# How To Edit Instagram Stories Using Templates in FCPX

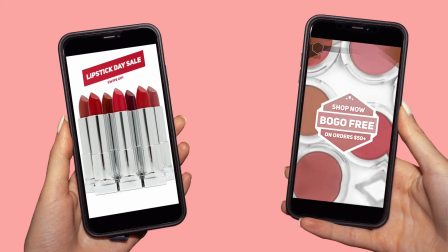0:00 Want to learn how to edit animated Instagram stories like these? I'm going to show you how to take your IG stories to the next level by using templates in Final Cut Pro.
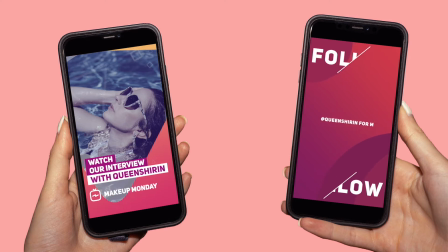0:09 Stick around till the end because I'm going to show you a bonus template. Are you ready?
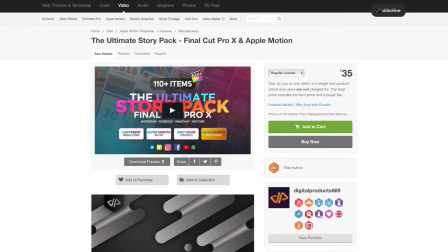0:13 Let's begin. Today's video is sponsored by Digital Products 669.
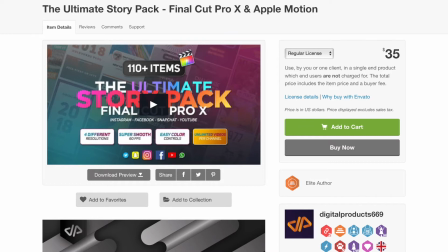0:19 I'm going to show you how to use their The Ultimate Story Pack, which retails for $35 for a regular license.
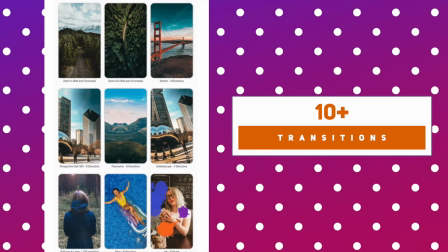0:25 This pack includes 30 pre-made scenes, 10 plus transitions, 30 titles,
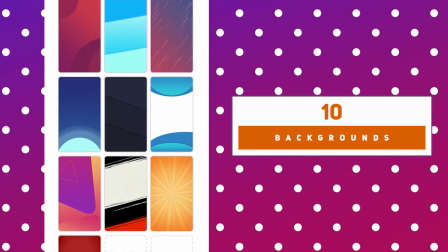0:32 20 swipe ups, 10 backgrounds, and 10 headers.
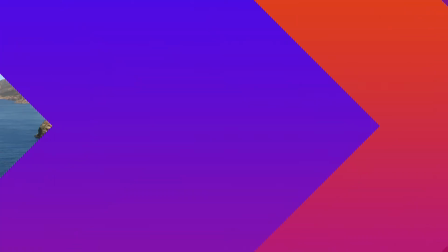0:37 See the description of this video for the download link. To install the Ultimate Story Pack, access the folder in your downloads.
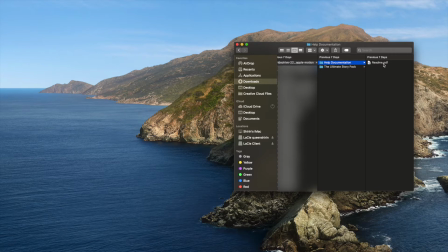0:46 In this folder, you'll find the help documentation for further installation assistance and the download link for 43 fonts. Underneath that, you'll find a folder for the Ultimate Story Pack, which includes all the motion templates.
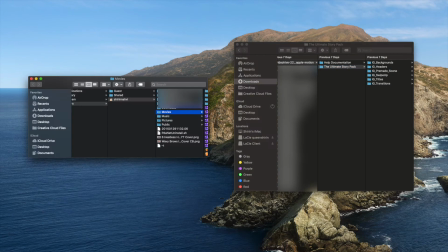0:59 Using Spotlight Search, type in Movies and open the folder Movies, Motion Templates, Titles.
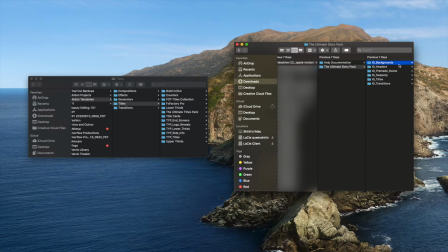1:06 Click and drag to select all the folders except IG Transitions, then drag and drop them into the Titles folder.
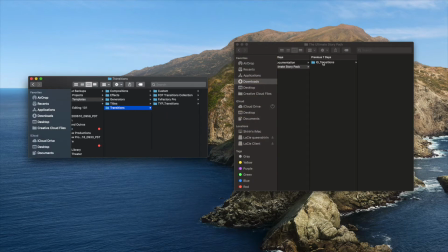1:15 Now, open the Transitions folder. Select the IG Transitions folder and drag and drop this into the Transitions folder. That's it! You're all set and ready to open up Final Cut Pro.
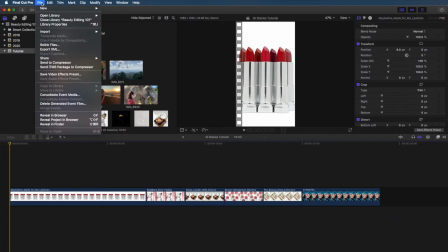1:24 To create a vertical video in Final Cut Pro, click on File, New, Project.
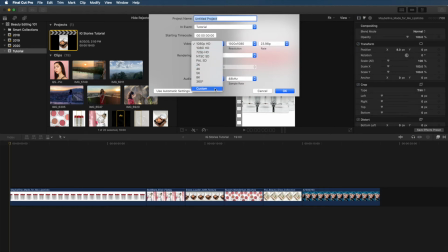1:30 Set the video format to custom and change the resolution to 1080 by 1920. This is the resolution for IG stories. Give your project a name and press OK. I already did this, so I'm going to press cancel and open my project.
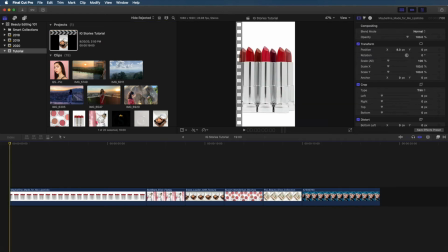1:44 You'll notice I have some clips pre-imported into my timeline. If you want to add new clips, go to File, Import, Media. Now, this first picture of lipsticks looks perfect in the frame, right? But look what happens when we drag and drop the image to our timeline.
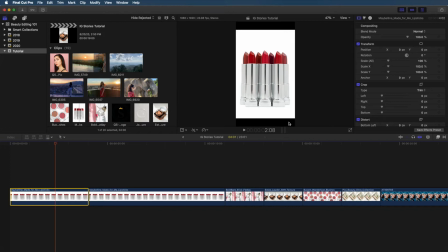2:00 We end up with black lines on the top and bottom because the aspect ratio is smaller than what's needed for IG stories. How do we fix this? It's easy. In the video inspector, scroll down to spatial conform. Change the type from fit to fill. Boom. There's a little white space on the right, so I'm going to be extra picky and adjust the x-axis to fully center the image.
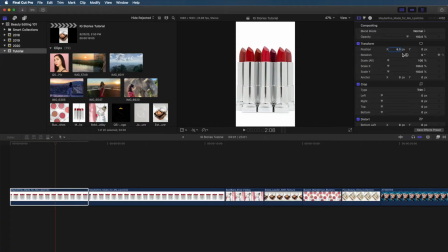2:21 Much better. I'm going to delete this clip since I already have it open here, but hopefully you found that rescaling tip helpful. Give this video a thumbs up if you did. I have this clip set to 7 seconds, but you can drag out the clip from the side to make it longer or shorter.
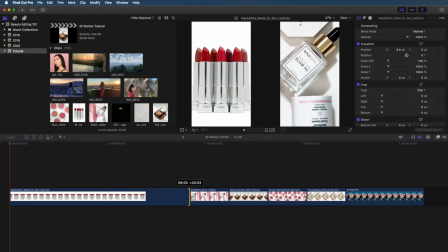2:36 For audience retention purposes, I'm keeping the clip shorter than the 15 second limit for IG stories.
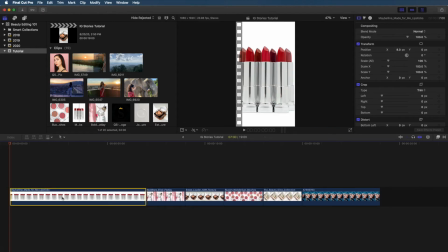2:41 Does anyone actually watch IG stories without tapping through? Let me know. Let's spice up this story. Click on the titles and generators sidebar.
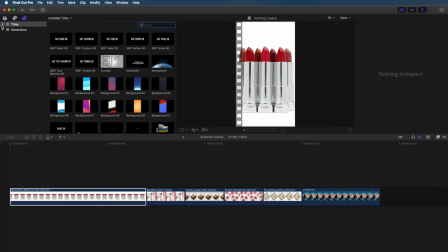2:53 Open titles and you'll see those templates we just installed. I'm going to start by adding a swipe up. Swipe up 01 is minimal and fits the vibe I'm going for, so let's use that one.
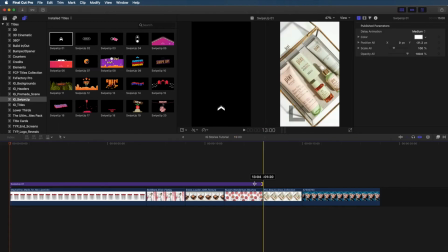3:05 By default, all the clips in this pack are set to 15 seconds, which is great because IG stories are 15 seconds long,
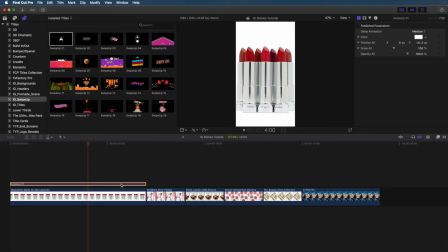3:11 but since I'm going for shorter clips, I just trim that down by dragging in the side to make it match the length of my clip.
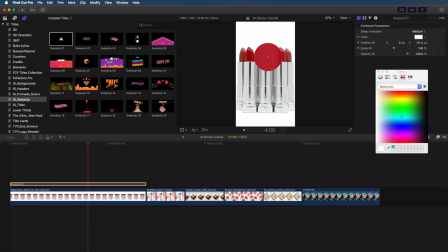3:18 Now, let's change the actual color of that swipe up because it's white to begin with, which is not going to show up against that white background,
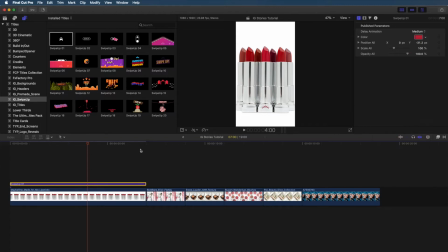3:24 so I'm just color selecting that red from the center lipstick and putting that as my color. So now that really pops out and looks a lot better. Next thing we need to change is the placement. So I'm going to adjust the y-axis, bring it down a little bit until it's right underneath those bullet lipsticks.
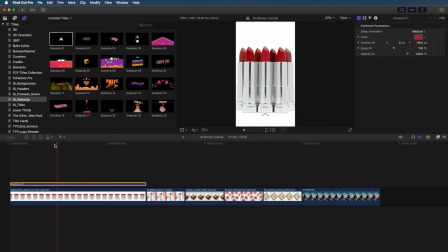3:43 Now it's looking a little bit too tight, don't you think? Let's give this a look, see what the whole animation looks like. Yeah, I don't like how it's hitting the top of that bullet, or rather bottom of the bullet lipstick. So I'm going to bring that down a little bit more. Let's see. Is that good? Yeah, I think that's a lot better.
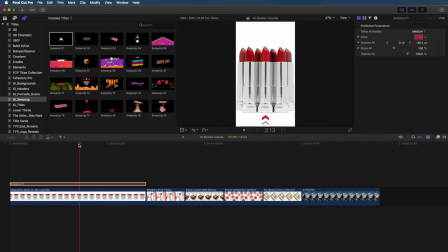4:03 What do you think? Let's make this even more interesting and add a title.